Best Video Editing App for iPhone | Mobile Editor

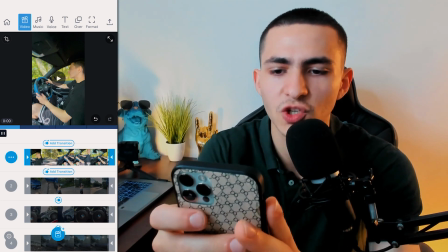So every time there's a boom, boom, right? There's an actual beat drop. We want to actually sync a clip to that.
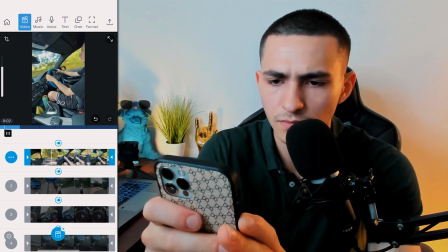So let's start playing. Boom, right there, that's the next one.
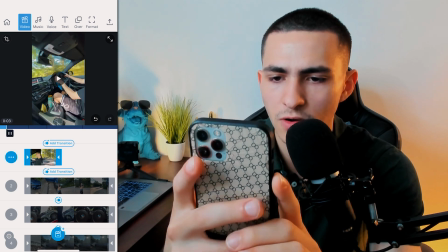I can hear that in the song. Awesome. So let's keep playing it.
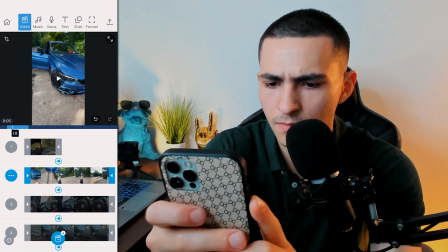Boom. Awesome. Let's drag this over a little bit.
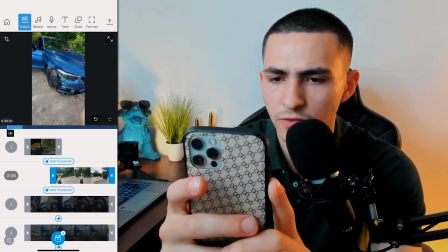Drag this over a little bit more.
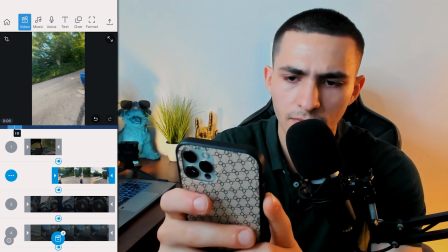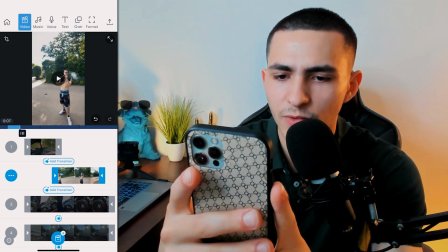I wanna leave in the video of me smoking the cigar, right?
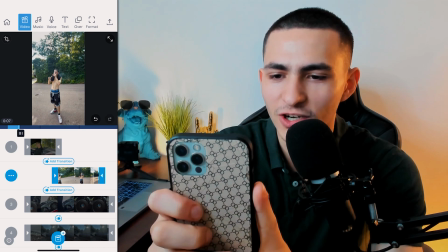So that's gonna be a double beat. At the end of the day, I randomly had a cigar sitting in my car that I was waiting to smoke on a special occasion, and I crashed the car and
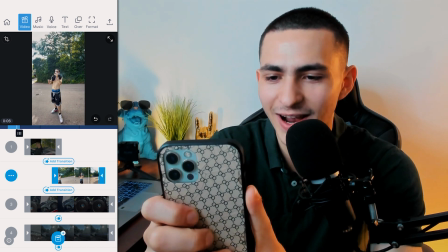I figured, you know what, screw it, this is you know, I gotta smoke the pain away. I crashed my BMW 2 months after getting it, it's time to smoke the cigar.
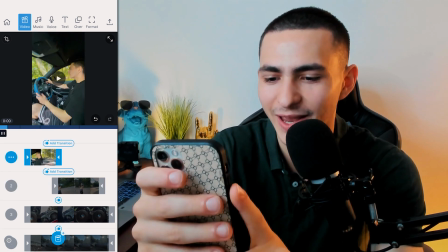This is as good a time as any to smoke the pain away. But let's keep playing this. Keep playing this bad boy.
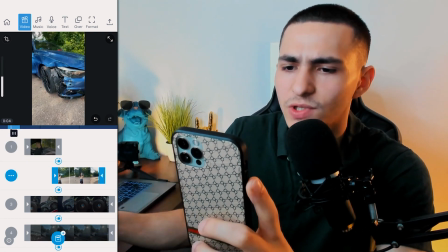Boom. So let's leave this one on for a double beat.
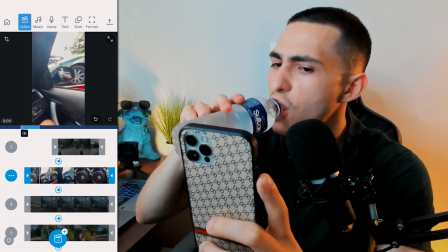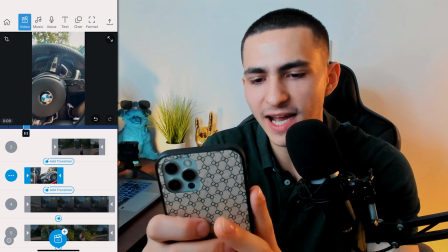Awesome. I got some water over there that I'm drinking, some nice cold water. Again, let's bring this down. Let's see if we cut that on the right beat. Perfect.
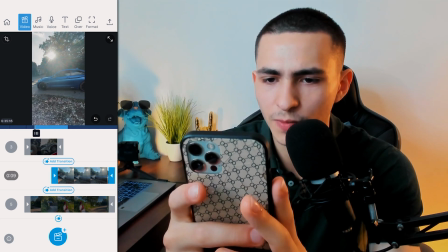This is the car being loaded up onto the actual moving situation.
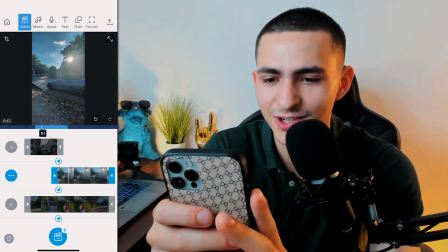They got to come pick it up and take it to the garage. Perfect. Let's drag that over.
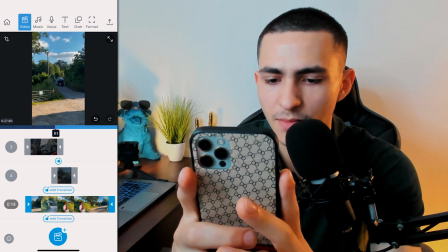And I believe we've now created a nice sequence. Let's bring this over a little bit more.
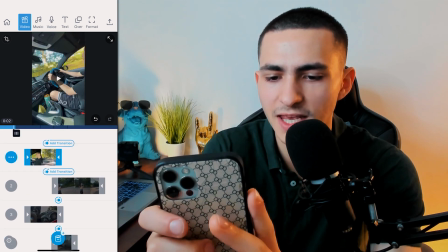Okay, cool. So let's play this from the beginning. See if the pacing of our sequence is looking nice.
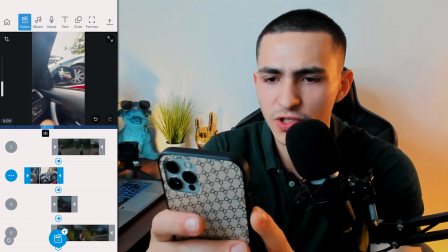There we go. Smoke the cigar. Boom, it's getting loaded up onto the moving van.
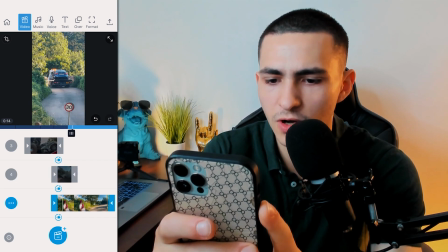Awesome.
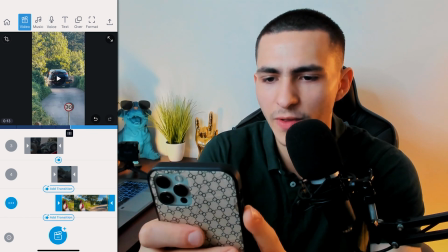Perfect. Let's drag that over a little bit more just so when the next beat hits, the camera zooms out.
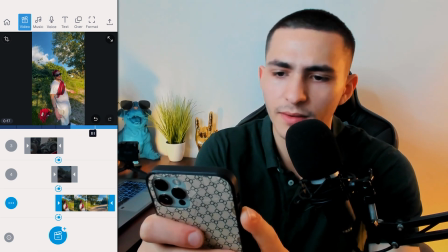There you go. Dun, dun, dun, dun.
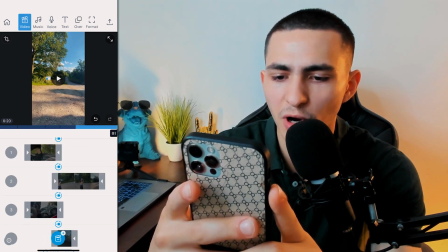And now on that beat, I want it to go away. So perfect. We've actually built a sequence together.
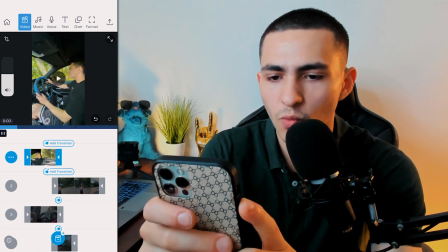We can actually go ahead and just quickly watch that sequence fully. Boom.
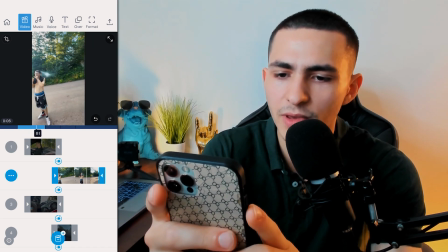Cuts on the beat. Awesome. That's a double beat because we want to show the cigar. Awesome.
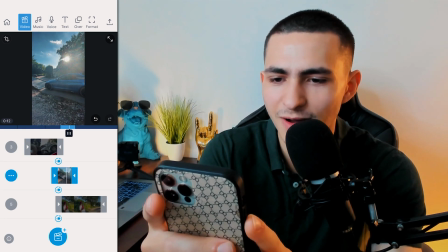Perfect. Getting loaded up. Unfortunate.
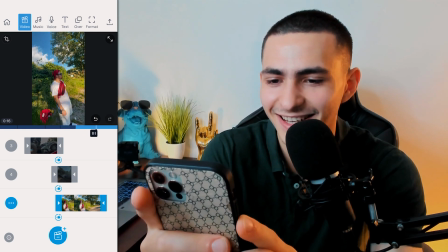I can nearly crack a tear looking at this. Me and my bro laughing about it.
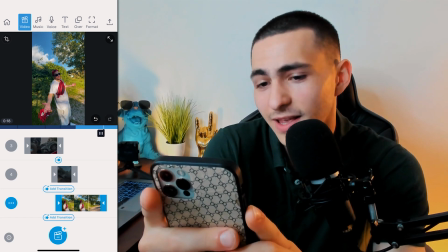It is what it is. You see that? That shrug says it all. It is what it is. What are you going to do? It's a laugh or cry situation.
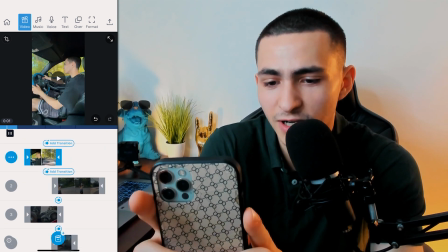A lot of people might cry in the situation. Me and my bro choose to laugh. It is what it is. Well, my bro would choose to laugh because he has no financial obligation.
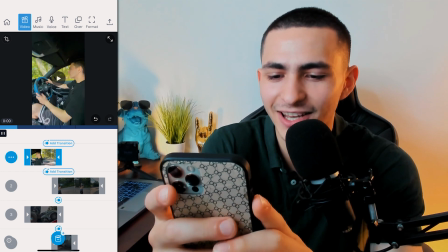It's only me. Anyways, the game is the game. Let's go ahead and click on this clip. I want to add some color to this, right?
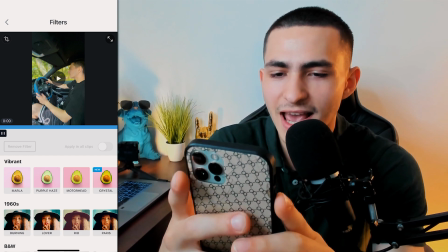It's looking a little bit plain. I want to go to filters, and we've got so many different color grades right now.
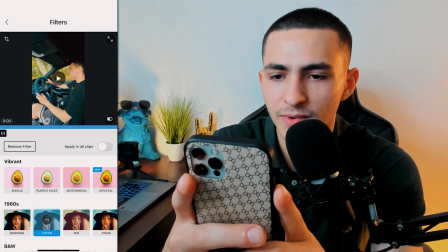It is genuinely unbelievable. We got some 1960 stuff. You know, I actually really like the burning one.
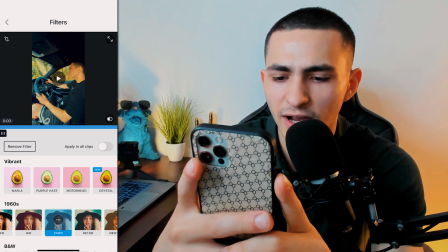I'm not going to lie. Paris is kind of nice as well. I kind of like Paris. You know what?
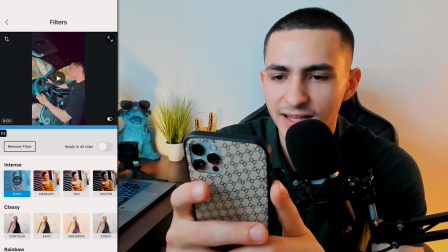I think we're going to go with Paris, but let me just show you all the other ones. We got black and whites, intense. There's also some just nice and vibrant stuff right here, right?
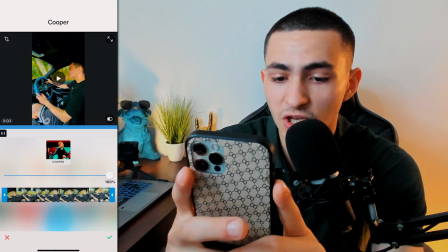Where you can get some different vibrant. That's a little bit too much. Some rainbow type situations and some duotone.
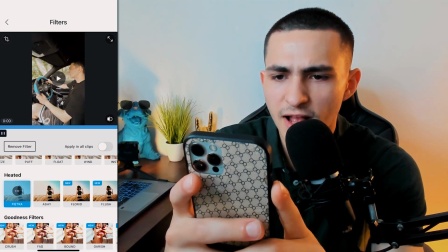That's kind of cool. More like sort of monotone, basic level stuff. There's different color grades, different filters for any look that you're trying to go for.
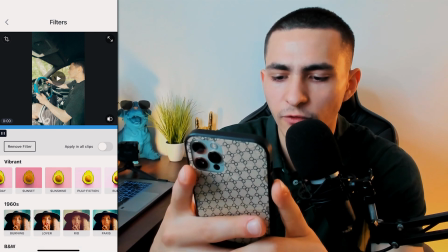Personally, I like the sort of autumn feel that Paris gave me. I like the burning.
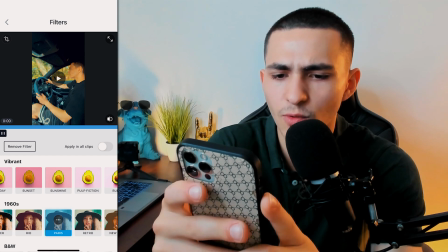You know, Paris is a little bit more subtle. I like Paris. Now, what we could also do, so we don't just want this on one clip.
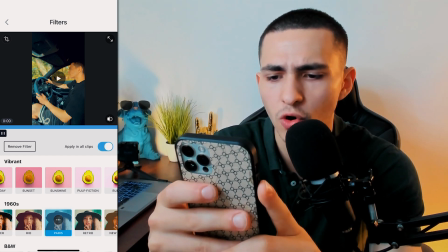It would look very strange. We want to apply this to all clips. Apply in all clips.
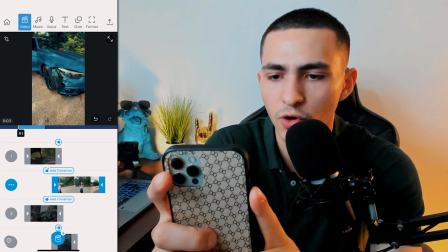Let's go back, and just like that, if we scroll through, we now have a color grade on every single clip.
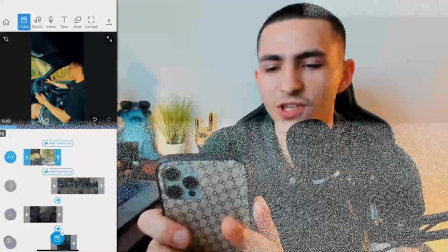And each clip is looking a lot nicer, by the way. Each clip is looking a lot nicer. Let's go ahead and play our video in full, and I want to start adding some transitions.
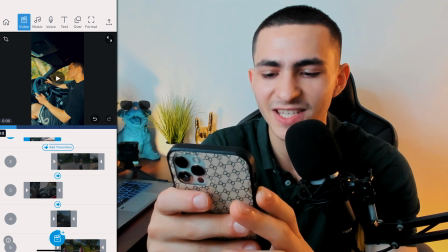As you can see right here, they're teasing us with the add transition button.
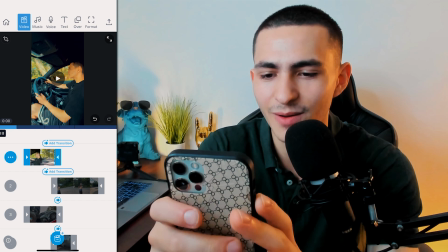And I want to slowly build up this sequence to something genuinely awesome with the transitions.